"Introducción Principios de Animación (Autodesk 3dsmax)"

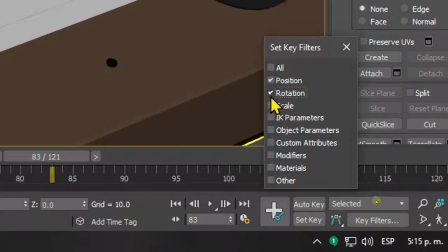36:52 Entonces, si yo le digo solamente posición, basic, o posición y rotación, miren que cuando presione K se va a insertar solo la roja y la verde. Pero si yo le digo, por ejemplo, que solamente rotación, se va a insertar la verde.
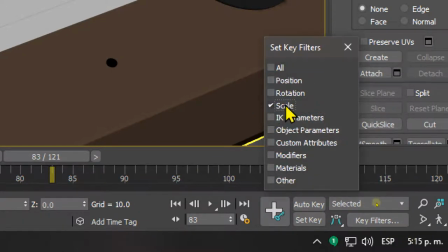37:11 Vamos a hacerlo con escala, aunque no la necesito. Miren la azul. Entonces, en este caso, pues posibles movimientos que va a tener la esfera son de posición y rotación.
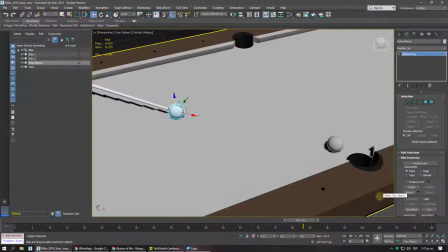37:22 Entonces, le inserto con K y acabo de registrar el punto de partida de nuestro elemento.
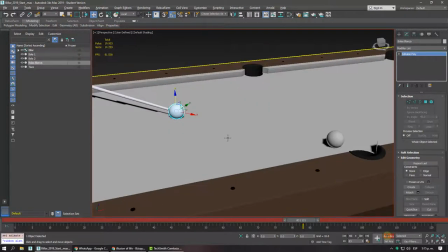37:28 Ya quiere decir que cuando activo Auto Key, efectivamente no se va a animar desde el principio, sino que se va a animar
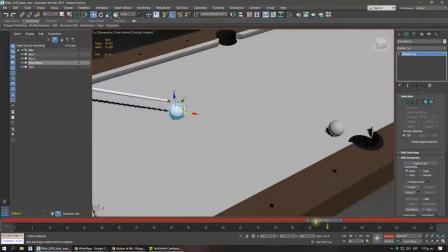37:38 desde ese punto.
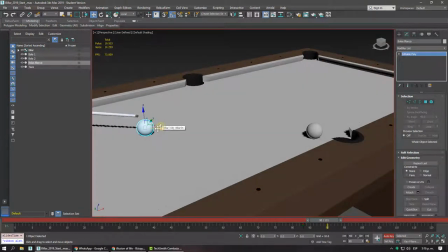37:40 Ahora yo les pregunto, en este caso nosotros vamos a hacer una animación que inicialmente va a golpear nuestra esfera.
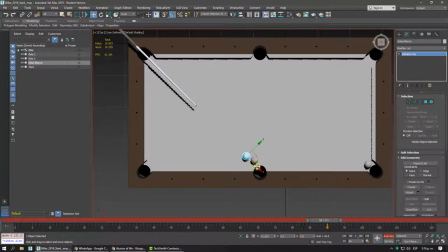37:49 Vámonos acá, la va a golpear acá, por decirlo de alguna manera.
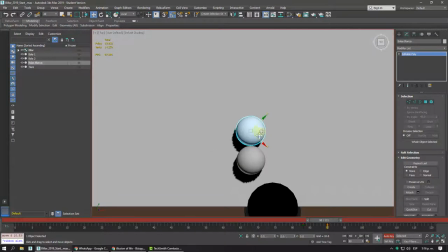37:55 O si tiene un efecto, digamos que la va a golpear por acá. Entonces realmente el movimiento va a ser así.
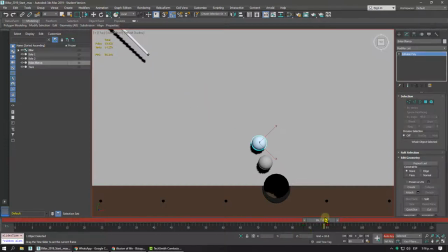38:02 El sujeto le pegó por un lado y salió por ahí. Ahí es donde están los engaños de animación. Hay como una especie, el movimiento sigue siendo lineal, totalmente lineal.
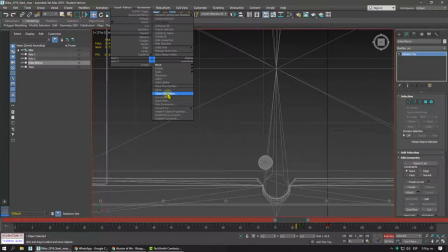38:13 Vamos a mirarle aquí una trayectoria. Open Properties, Object Properties, Motion Path. Miren que es una línea recta el movimiento. Solo que si uno lo relaciona con el taco, pues sí ve que ya se desvió. La animación real sería que golpea en este punto.
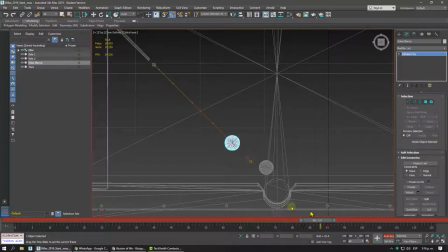38:32 Entonces, nosotros podríamos hacer que este elemento golpee esta esfera. Vamos a darle acá. Golpee esta esfera. Vamos a darle.
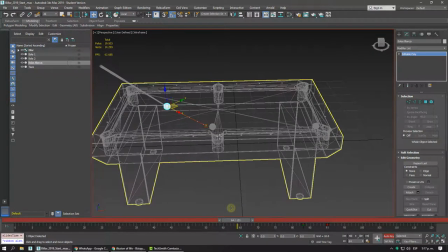38:46 Vamos a mirar cómo quedó con play. O sea que con play.
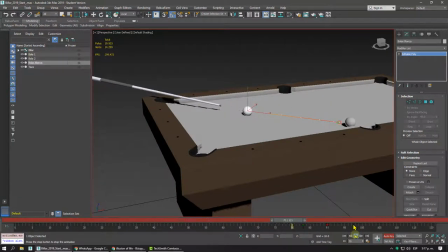38:52 Bueno, el problema que tenemos con esta animación es que no se siente muy natural porque tenemos aplicado algo que vimos y es el Easy In, el Easy Out, que es un principio de animación que tenga una salida lenta y una llegada lenta.
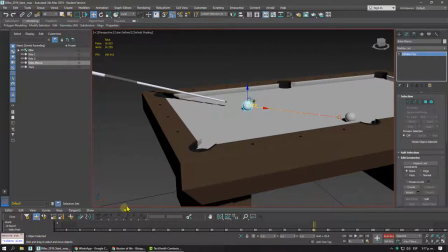39:10 Eso lo podemos corregir a través del Curve Editor. Es decir, la animación que le acabamos de hacer a nuestro objeto en X,
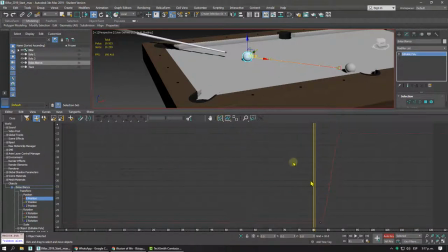39:18 básicamente lo vas a centrar acá, no debería tener este comportamiento en la curva. Mírenlo ahí. Es decir, él no debe empezar lento porque está recibiendo un golpe supremamente fuerte. Y tampoco debe frenarse antes de tocar el otro elemento porque si no estaría como vivo.
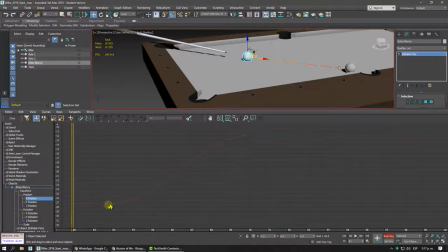39:35 Entonces, en este caso, este movimiento de nuestra esfera debería ser lineal. Miren acá. ¿Y por qué se hizo así? Porque por defecto en 3D Max todas las claves se hacen con entrada lenta y salida lenta porque la curva por defecto que vienen las claves de Auto Key es esta.
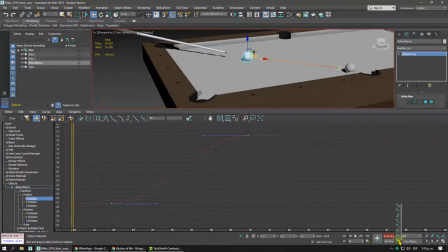39:53 Ustedes quisieran que todo quedara lineal, pues pero no se los recomiendo porque algunos objetos si va a ser mejor que ya lo tengan. Entonces lo voy a dar lineal y efectivamente voy a darle aquí play. De hecho, debería hacerle lineal en todas las direcciones,
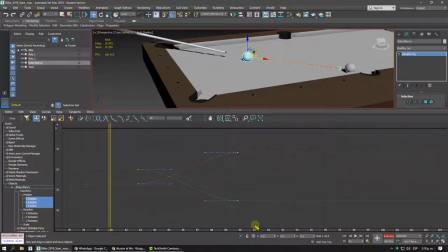40:10 porque esto no solo se movió en X, sino que se movió en Y y en X. Entonces lineal, ahí va.
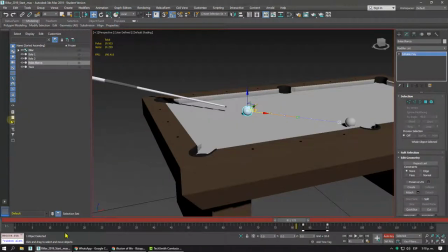40:19 Bueno, vamos a darle aquí play. Ahora sí. Ahora sí no tiene esa aceleración y esa desaceleración.
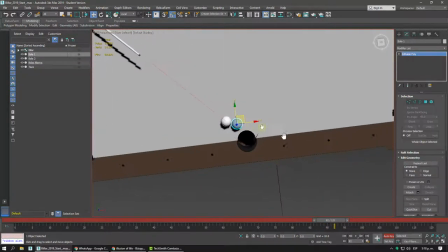40:32 Digamos que esta, básicamente, esta salió disparada en otra dirección, digamos acá.
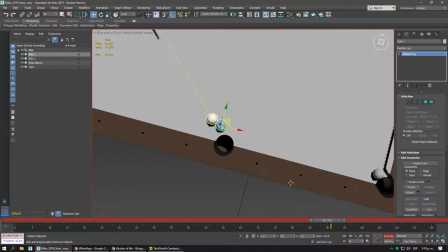40:42 Vamos a ver dónde termina esta clave. Vamos a decirle acá. Entonces, el punto de partida de nuestra esfera 2, en este caso, va a ser el cuadro 90. Entonces, inserto una clave y le digo ya que se vaya hasta la otra esfera.